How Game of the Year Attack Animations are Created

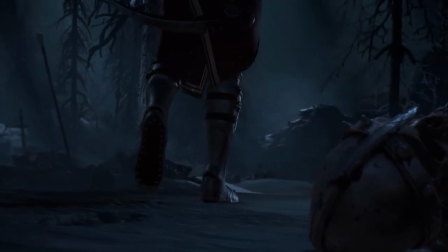Hey this is Class of Creatives and in this video we'll discuss how attacks are created in today's high-end AAA production games.
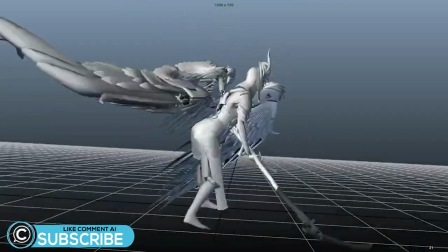We'll also take a look at NPC attacks and how they differ slightly from a hero attack moveset and
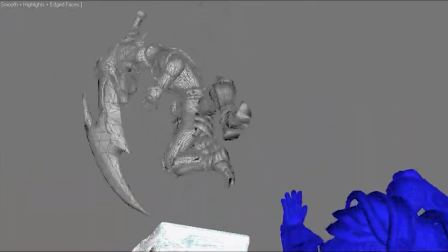a few tips and tricks on the process of roughing in enemy animation reactions to the attacks themselves.
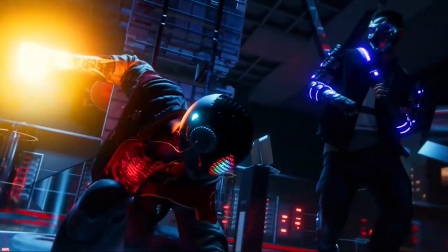There's a lot of ways to approach crafting a hit combo so we're going to hit you with some of the basic fundamentals
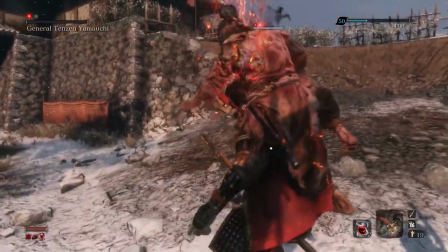and best practices to get you started using some of the top rated games as visual examples.
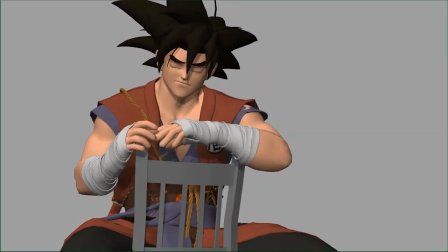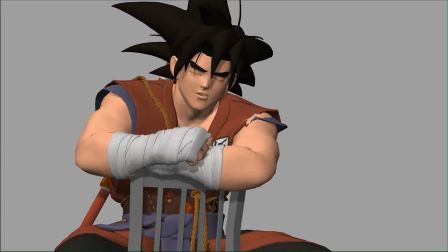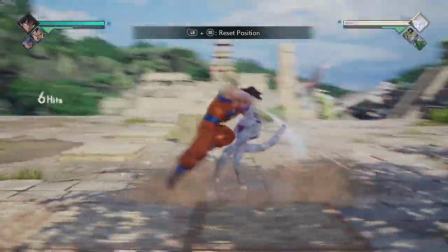You might be tempted to dive right into the fun endless cycle of combos right off the bat as they are arguably some of the most fun and exciting actions to animate in game development.
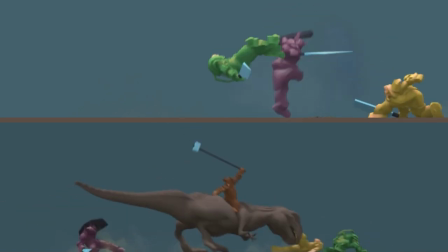The possibilities are endless and it really is up to the imagination on how to make them unique, responsive, and entertaining to watch for the user.
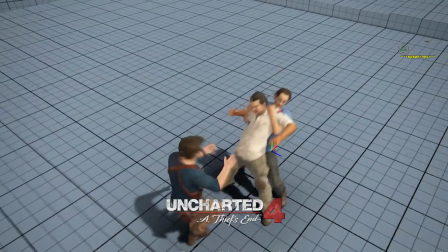It's fascinating to compare how a franchise originated and contrasted to today's modern day animation standards and technological advancements.
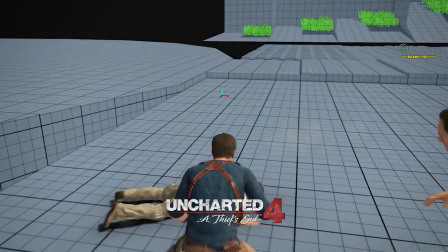Our favorite heroes have seen some significant changes thanks to advancements in both hardware and development software.
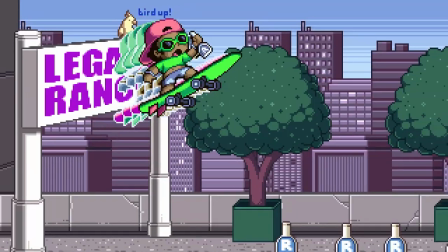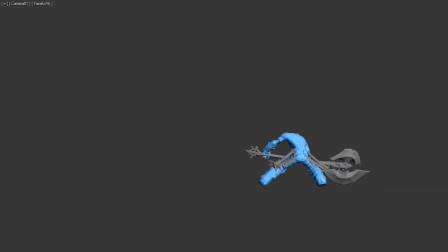But before we get into the full complexity of the hero attack combo, let's take a look at the mechanics of the single hit attack.
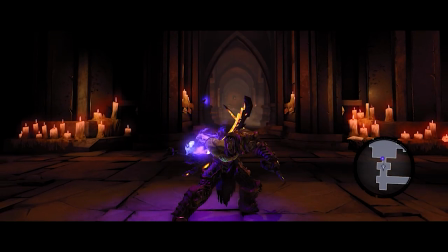This attack may be the most important part of the attack combo chain. This will be the very first move the player will utilize when striking an enemy in a game.
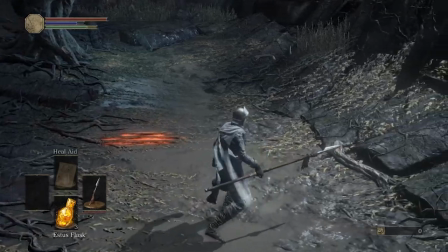A single button press will execute a single hit, so it's very critical that the first hit is quick and seamless.
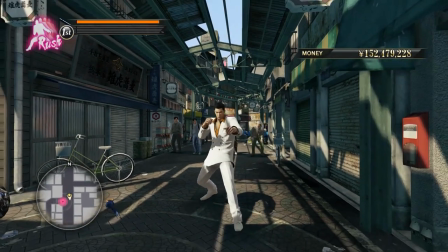If the single attack is animated too slowly, the game will feel sluggish, and most importantly it will make the rest of the attacks feel sluggish in comparison,
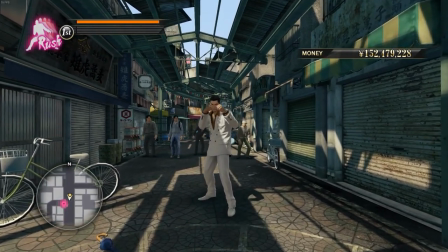and it will affect how the buildup of the combo is performed in game directly impacting gameplay.
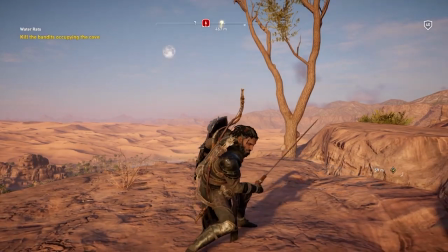The attack should also look and feel great mechanically from all angles, especially if you have a non-fixed camera.
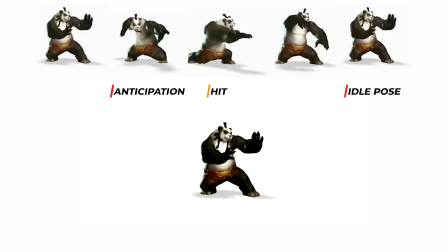There is very little anticipation in the pose itself. The anticipation can be thought of as being in the user's input,
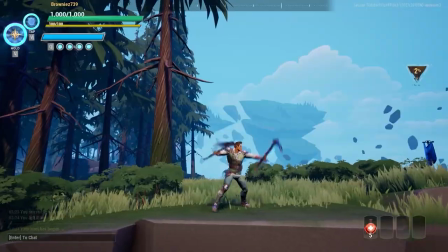as the hit needs to be executed precisely when the user's button is pressed to execute the attack, typically in a matter of frames.
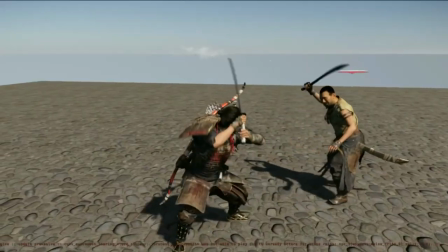This is not to be confused with heavy attacks where longer anticipations of the character animation can be created to give the player an advantage in damage,
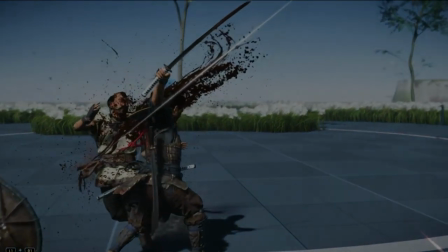but also take longer to execute leaving the player open for enemy damage.
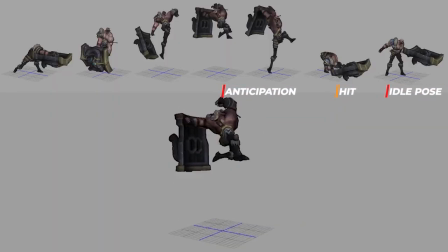The core fundamentals of the character's core single attack are going to be the speed, lack of anticipation, often just a single pose or frame,
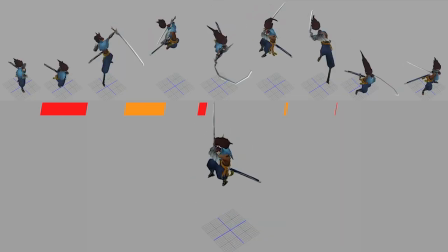the attack starting and ending with the idle pose, and keeping in mind where the keyframe pose will be towards the end of the attack to chain it to the
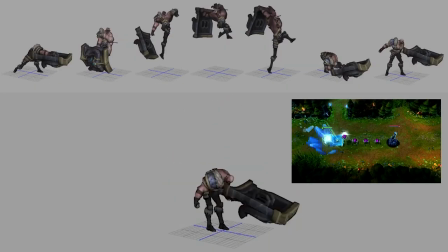second attack in the combo. This helps balance the gameplay and encourages the user to mix up their attacks based on enemy types and gameplay strategy.
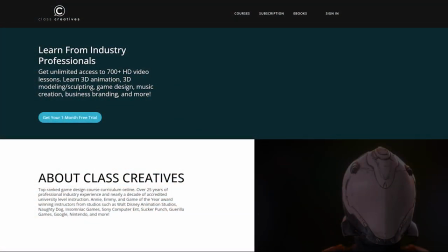Quick pause to tell you a little bit about Klaus Creatives. They offer a top-ranked game design curriculum online.
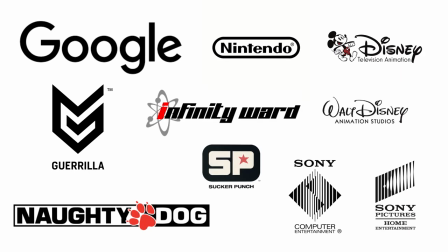All courses are taught by industry veterans with experience from studios such as Disney, Naughty Dog, Insomniac, Google, and more.
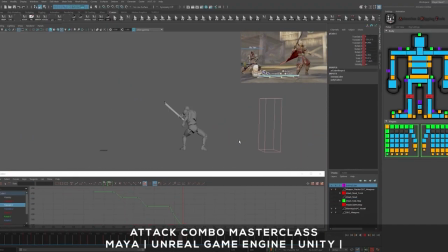Learn the entire process of animation and motion capture using Autodesk Maya to create game industry quality attack animations.
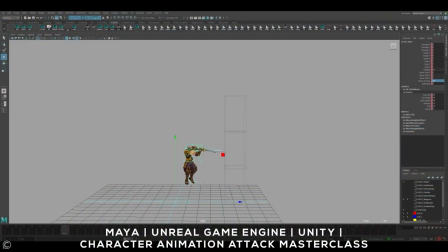The full AAA animation workflow is explained in detail in their Masterclass courses.
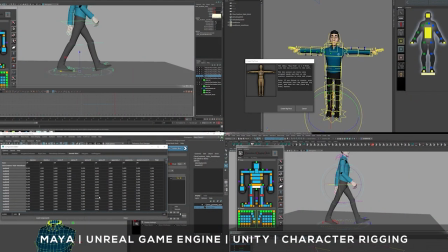Extensive character rigging courses teach the process of how to custom rig characters for all of your project needs.
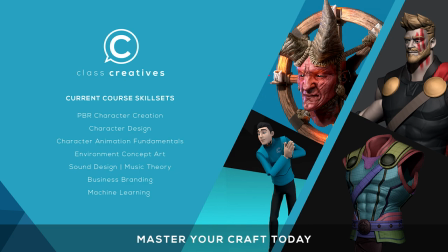The great thing about class creatives is the ability to learn at your own pace and your own schedule. Get started today for free with the link in the description.
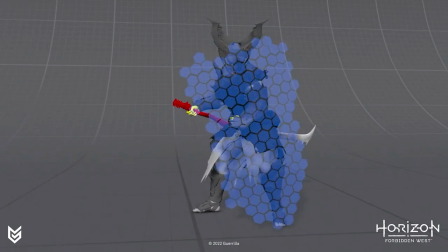To understand visually more about combos, let's take a look at some NPC character attacks and how they are executed.
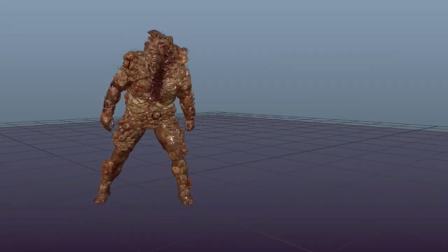Typically for NPC enemy hits, large anticipations are created to allow the user to react in time to dodge or parry the attack.
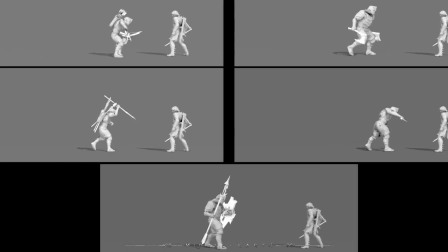The amount of anticipation an enemy has is another way to balance gameplay as more advanced enemies will have less of an indicator that they are about to strike the player.
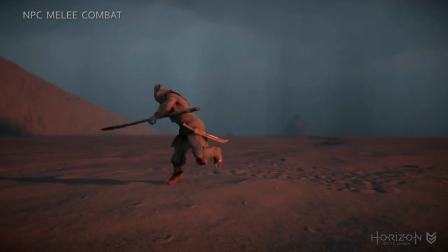This helps balance the overall gameplay as well as help visualization of the movements of the enemy itself.
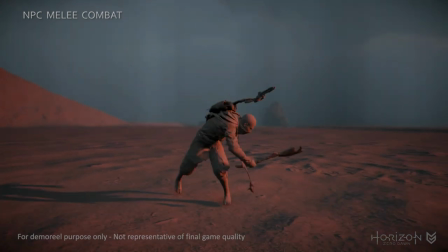Animating these kinds of attacks are a bit easier compared to a hero attack combo as they don't rely on user input.
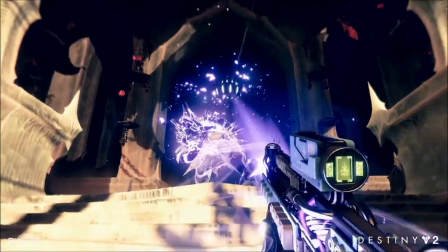The momentum build up is equally important with any solid attack combo whether it be from an NPC or hero character.
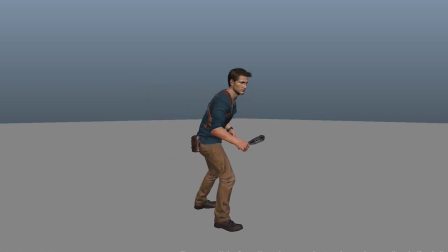Now that we've examined the core mechanics of a single attack and the fundamentals of combos,
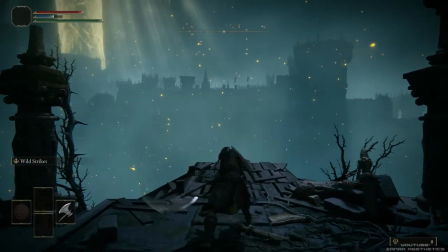let's take a look at the breakdown of a 3 hit combo controlled by the player and some of the differential characteristics.
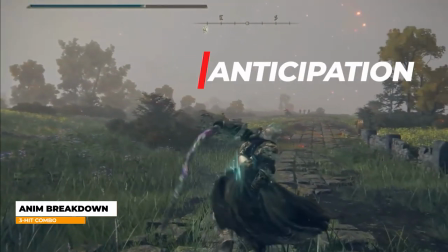When creating a hero's 3 hit combo, it's important to keep in mind footwork as the character steps forward and the momentum that is built in the 3 hits.
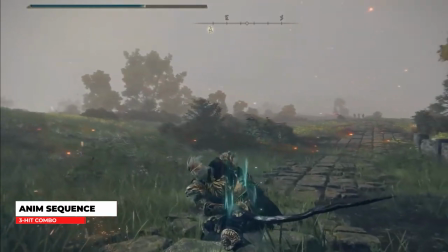Timing is crucial to create buildup in the attack and typically you will see the sequential hits build in complexity,
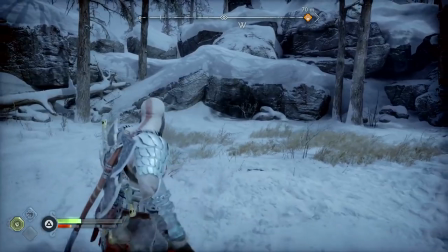power, and what is referred to as spacing within the movements. Typical timing will be a very fast, quick first hit, a slightly slower second hit,
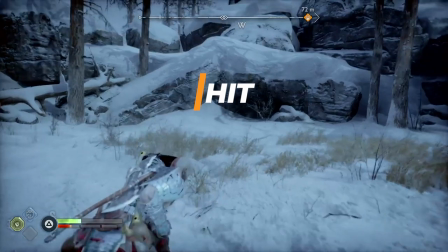with the two hits building in momentum for a thunderous third hit, dealing the most damage and often times ending the chain moving back to the idle position when the chain is finished.
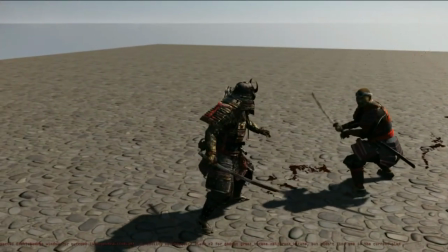It is important to build the attack as a whole to ensure that the attack works in succession, and most importantly that it is performing flawlessly in engine with the user's input.
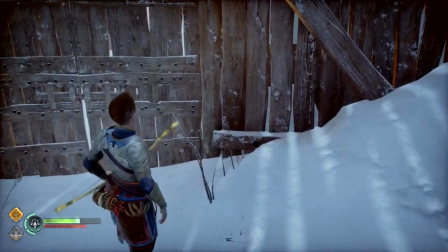Depending on the stylization of the game and the type of game genre, the timing of an attack combo can be quite different.
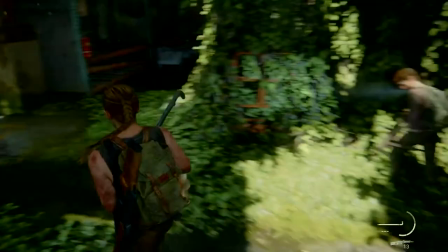With more realistic games often being quite a bit slower in timing to convey a more realistic, less superhero-ish overall movement, the more stylized the character type, the more exaggerated and pushed the timing can be.
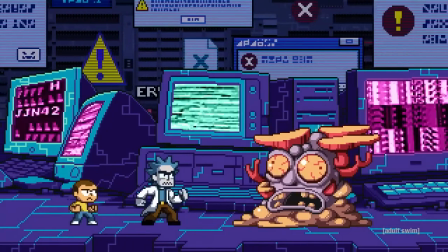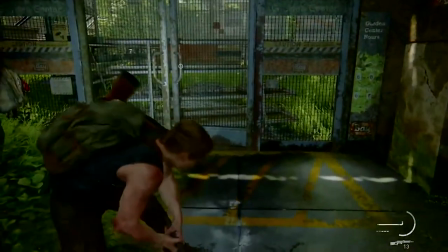You might be asking what about the second hit and how is that created?
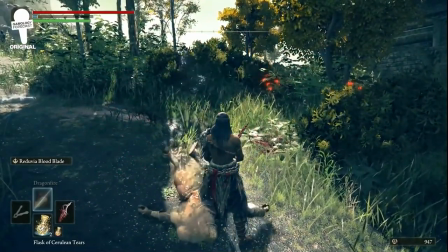Similar to the first hit, if the user only attacks twice, the character returns back to the idle position.
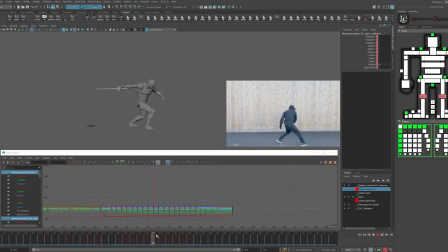And while we could allow the engine to blend this animation, you may want to be in full control of that transition in Maya.
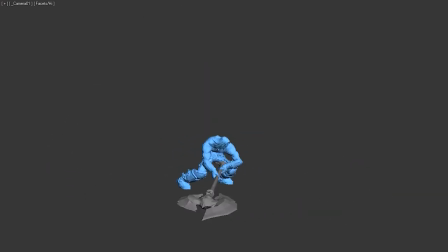So taking note of the second keyframe hit pose will often be the best transition back to the idle pose of your character.
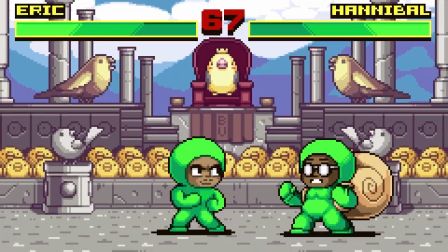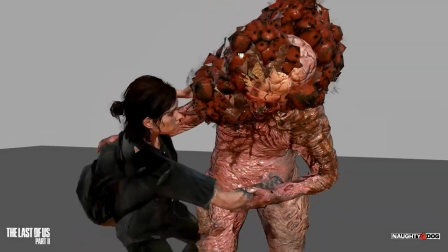Another take on the single hit are finish or attack animations. Typically you will see these kinds of attacks towards the end of a combo or even as an IGC
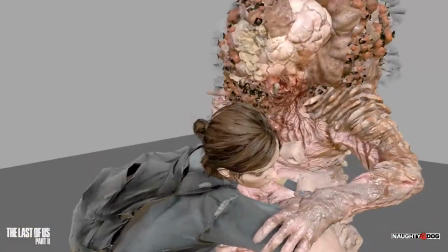or in-game cinematic event where the enemy is executed in an entertaining and stylized way.
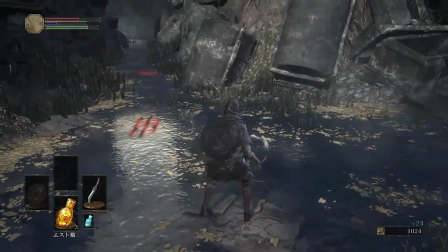Often times this can involve a sequence that is a canned moment that is non-player controlled.
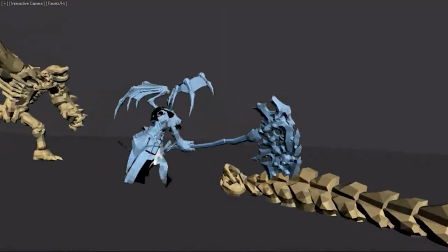These can be some of the most interesting parts of an attack while also giving the user a chance to catch their breath for executing an elaborate moveset.
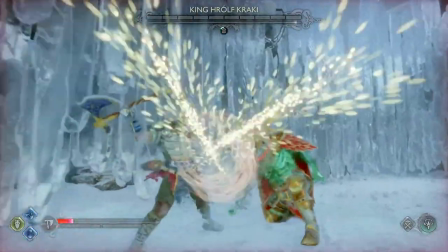This also allows some artistry to give the game some flare and break up the monotony of endless chains of attacks that can start to feel mundane in the process.
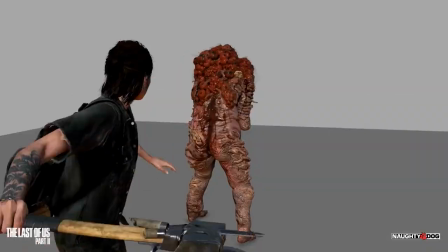It gives the animator a chance to execute some visual flare to the game and spice up a final enemy kill.
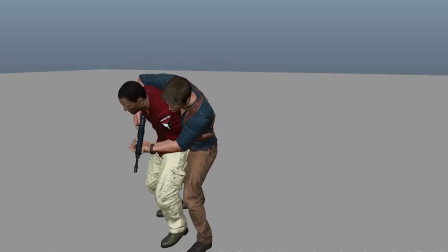Another type of attack that builds on the ones we've just studied is a takedown animation or sneak attack kill.
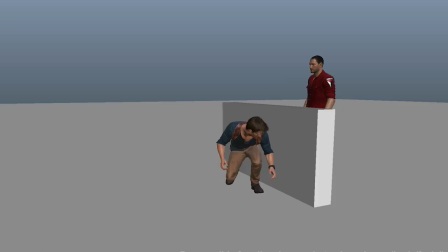Depending on the genre and the user's momentum, as they advance towards the adversary,
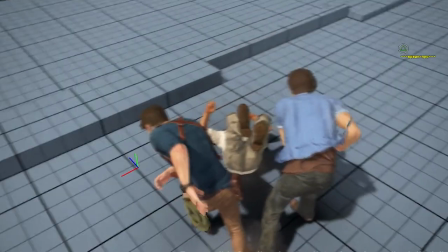these attacks are often carried out based on the enemy's proximity to the player and can happen when the player is static or in motion.
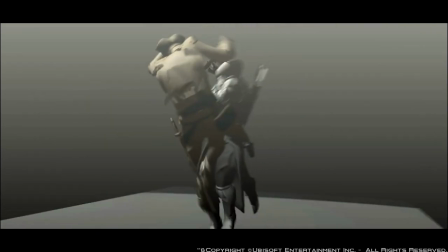These kinds of attacks keep players immersed in the environments generated in today's games and enhance their realism.
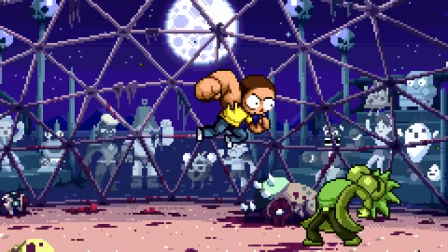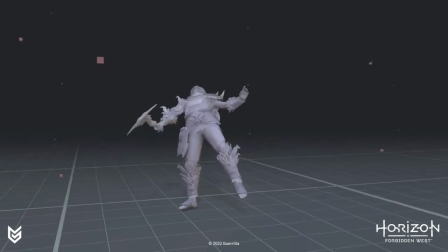Now that we have taken a look at the various kinds of attacks that exist in game, one last piece to the puzzle are the NPC enemy hit reactions to these attacks.
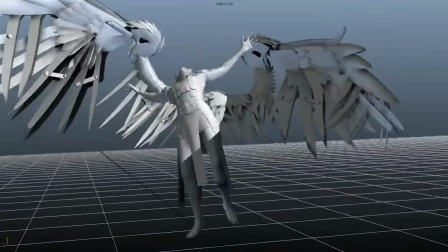While the animation itself creates the core power of the moveset, the hit reaction of the enemies can be equally as effective at conveying the power of the attack itself.
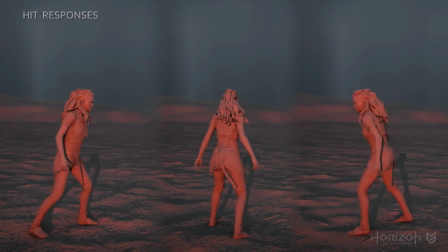Animated hit reactions to the hero character are also vitally important to convey the power of the NPC enemy attack animations.
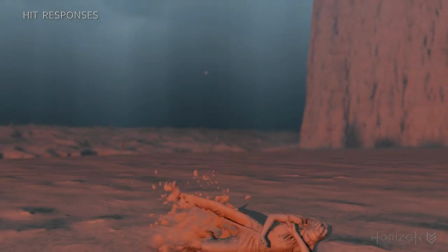The player will see the move as having greater power the more stunned and vulnerable they feel from the animated visuals as a result of the opponent's hits.
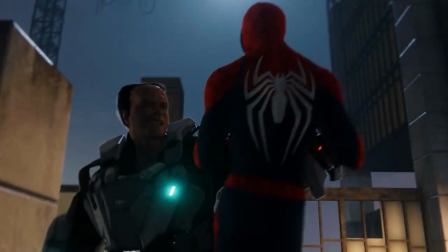Seeing the damage that is caused by the hit itself is yet another element that delivers a visual to the player on how powerful the move itself is.
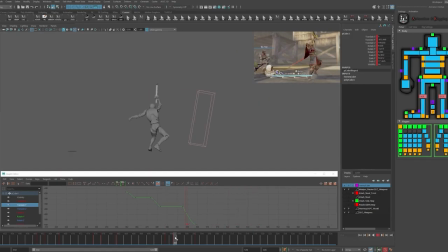A trick animators often use will be to place a cube or static mesh where the enemy might be in relation
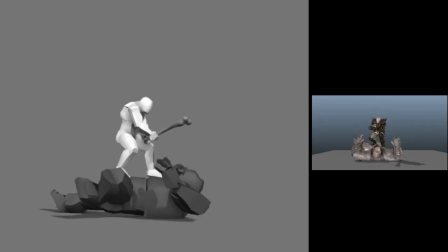to the attack to rough in the reaction and give a quick visual to the power of the attack as it is being created.
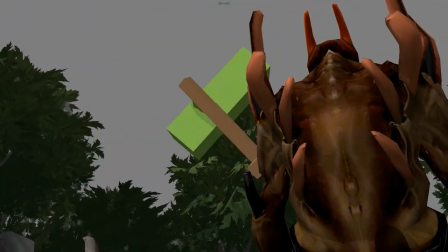Animating with a cube for complex movements is a great workflow to not only get the overall timing of a character,
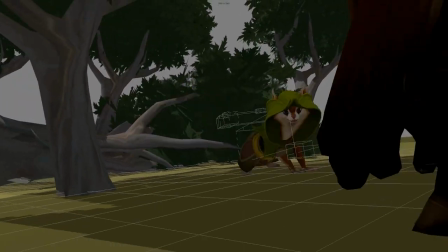but to also get a sense of how the camera should be framed depending on the situation in the game.